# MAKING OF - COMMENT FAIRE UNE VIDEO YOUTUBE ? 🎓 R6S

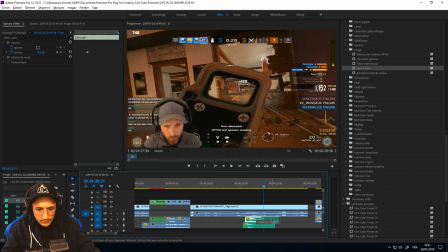12:18 Je me disais, oui, non, mais les autres, ils pensent qu'ils veulent, je suis mérite,
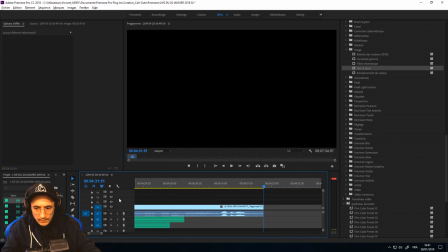12:23 je vaux beaucoup mieux que tout le monde, particulièrement Wildcard, qui pue la merde.
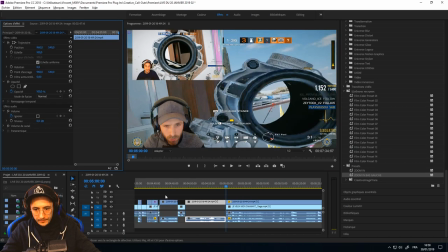12:29 Je déconne, oui, c'était une blague. Je t'ai même pas cité, je te connaissais pas à l'époque. Ah, c'est vrai, je ne connaissais personne à l'époque.
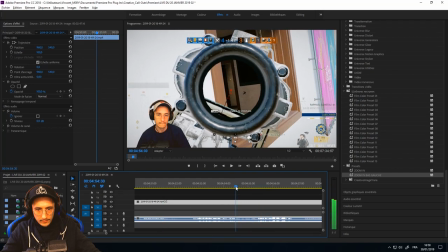12:36 Je m'intéressais pas à YouTube, je ne connaissais pas Squeezie, PewDiePiuPiu, tous ces gens-là, je ne les connaissais pas. J'ai appris à les découvrir au fur et à mesure de la Salty Academy, quoi.
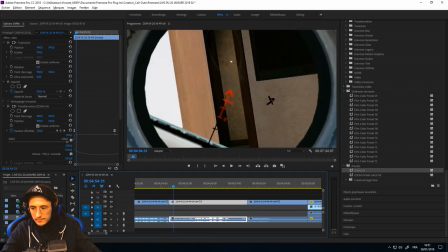12:48 Donc j'avais très peu de références d'eux-mêmes, c'est encore difficile pour moi à l'heure actuelle, et je faisais des montages
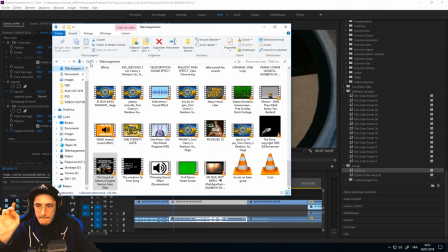12:56 comme vous les avez connus au début de la chaîne, et puis jusqu'à peu près maintenant.
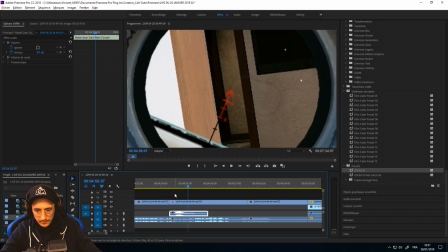13:03 Donc tout ça pour vous dire que par ego, j'avais refusé de faire un peu ce que font les autres, mais aujourd'hui, si je le fais, c'est tout simplement pas parce que parce que je veux me fondre dans le moule,
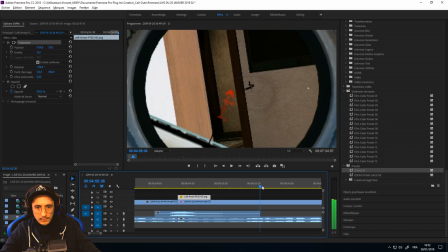13:17 mais c'est parce que ça marche. Je cherchais la dernière fois comment rendre mes vidéos plus dynamiques. Bah, les mecs, en fait, ils avaient la technique, quoi. C'est tout con. C'est des assets, c'est des cuts rapides, c'est des petites pauses de son, tout bête.
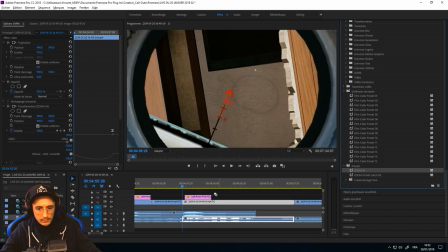13:32 Là, comme là, vous pouvez voir, à un moment donné, j'aperçois un mute qui est dans la salle de bain.
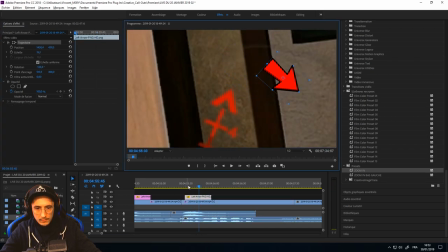13:37 Avant, j'aurais laissé la séquence en soi, c'est-à-dire que j'aurais fait « Ah, regardez, on voit le mute et tout, je vais attendre, ça va être mon kill.
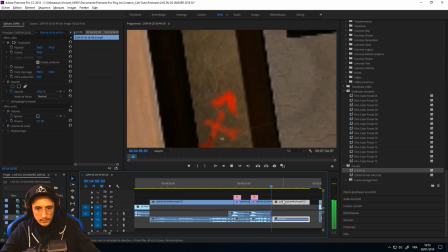13:42 » Mais pour intensifier le propos, créer une mini histoire dans la séquence, on fait l'utilisation d'assets.
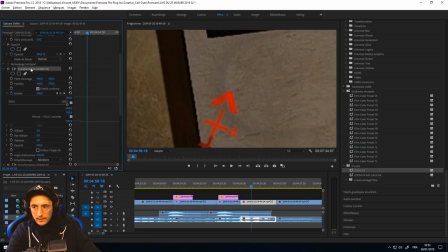13:50 Donc c'est un zoom, un rajout de flèche, un petit son qui vient signaler le truc.
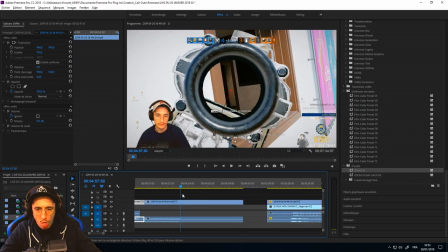13:56 Enfin, c'est toute une mise en scène à faire dans la séquence.
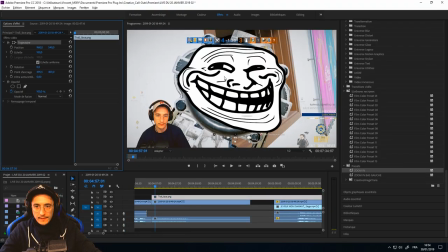14:00 Regardez, là je prends la petite tête de troll, je vais la mettre sur ma tête, je vais rajouter un petit rire, je vais mettre un caméra check pour que la petite tête de troll tremble,
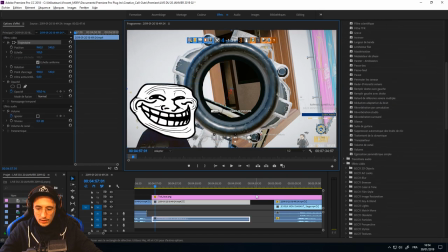14:08 comme si on avait l'impression que je rigolais vraiment. Donc tout ça, ce sont des petits détails qui paraissent anodins, vous, quand vous regardez la vidéo, mais qui sont,
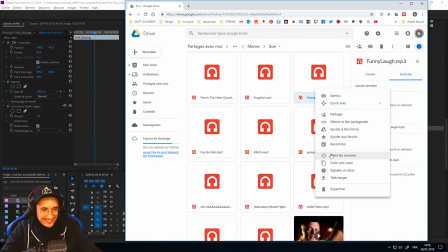14:18 c'est pas pour faire mon Calimero, mais qui sont énormément de temps de travail. Hein, là, vous avez vu, la vidéo est en accéléré, on a l'impression que les choses
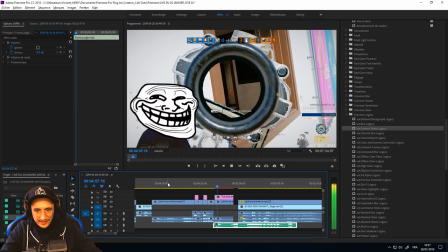14:27 se font vite quand on regarde, mais surtout qu'il y a des cuts, mais c'est énormément, énormément de temps de travail.
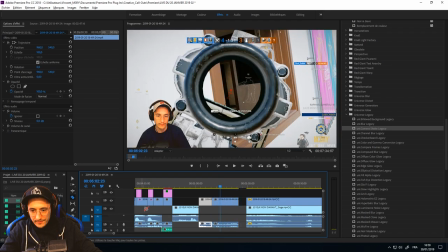14:35 Et voilà. Mais ça reste quand même un plaisir, ça reste avant tout une passion, sinon je pense pas que
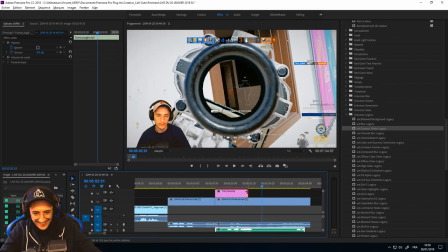14:44 je le ferai autant. Et ce petit making-of, c'est cool parce que moi,
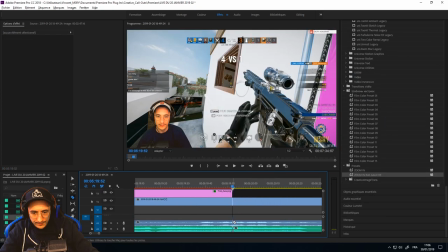14:48 ça me permet de vous présenter donc en même temps un peu le nouveau format de vidéo de la Salty Academy.
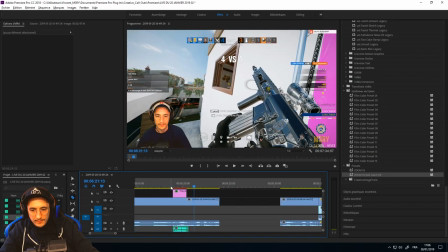14:53 Donc pour résumer, ça va être plus court,
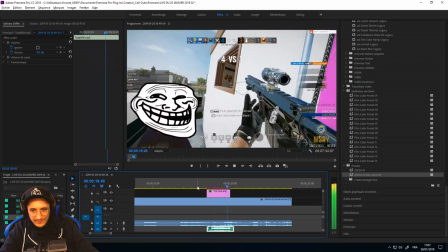14:59 beaucoup plus chargé d'assets et de dynamisme en règle générale.
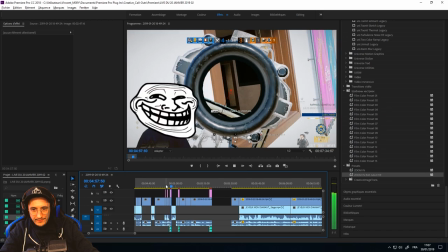15:05 Après, on verra si j'ai plus le temps de les faire un peu plus longues, etc., etc.
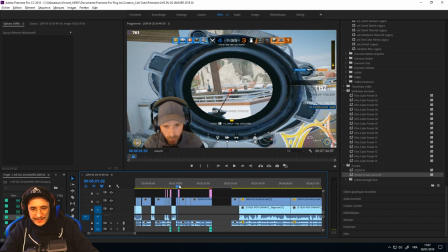15:12 Mais ça va être un peu ça le mode opératoire des prochaines vidéos de la Salty Academy.
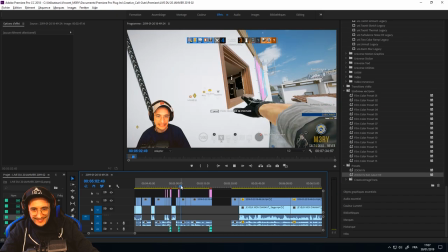15:18 Il y a toujours quelque chose à faire, et cette partie-là, c'est la créativité qui l'a fait.
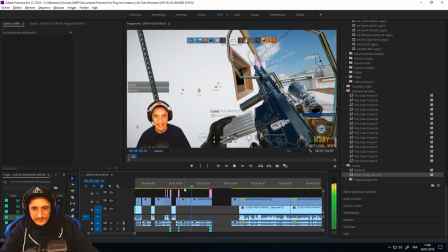15:23 C'est-à-dire que faire du montage, c'est, je pense, à mes yeux, c'est un processus créatif plus qu'un processus technique.
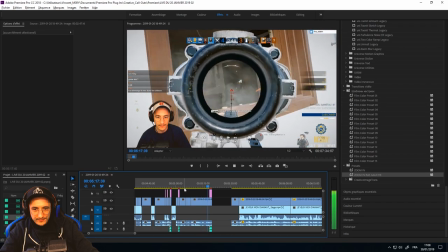15:34 Vous pouvez pas vous permettre de faire de l'usinage,
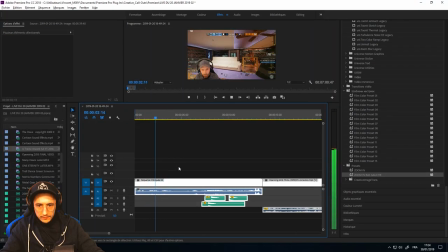15:38 c'est-à-dire d'avoir toujours le même modèle de vidéo, avoir toujours les mêmes choses. Il y a toujours quelque chose à apporter.
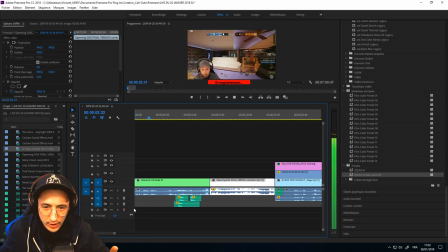15:44 Là, par exemple, je suis sûr que si je reprends ce montage-là, que si je devais le refaire à zéro, il ne ressemblera pas du tout à ce que j'ai fait. Vous voyez ce que je veux dire ou quoi ? Voilà. Donc pour ceux qui veulent se lancer dans le montage, sachez que la partie créative, c'est avant tout la plus importante.
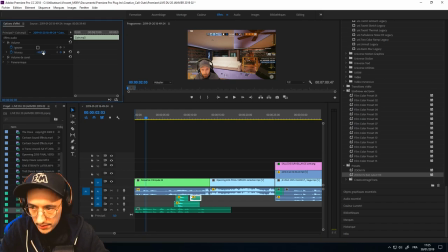16:01 Elle est plus importante que la partie technique, c'est ça que je veux dire. Vous pouvez vous y connaître en technique, la technique elle va venir, vous allez évoluer.
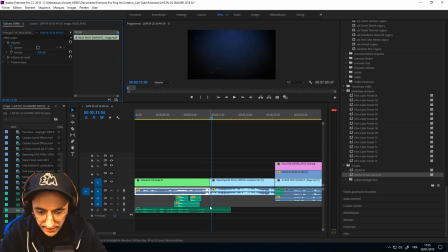16:10 Moi-même j'évolue dans mes vidéos, je m'améliore, je suis plus rapide, je connais un peu mieux le logiciel, ça me permet de faire des ajouts, des trucs comme ça. Mais la créativité, pour moi, reste l'arme numéro 1 pour faire de quelqu'un un bon monteur.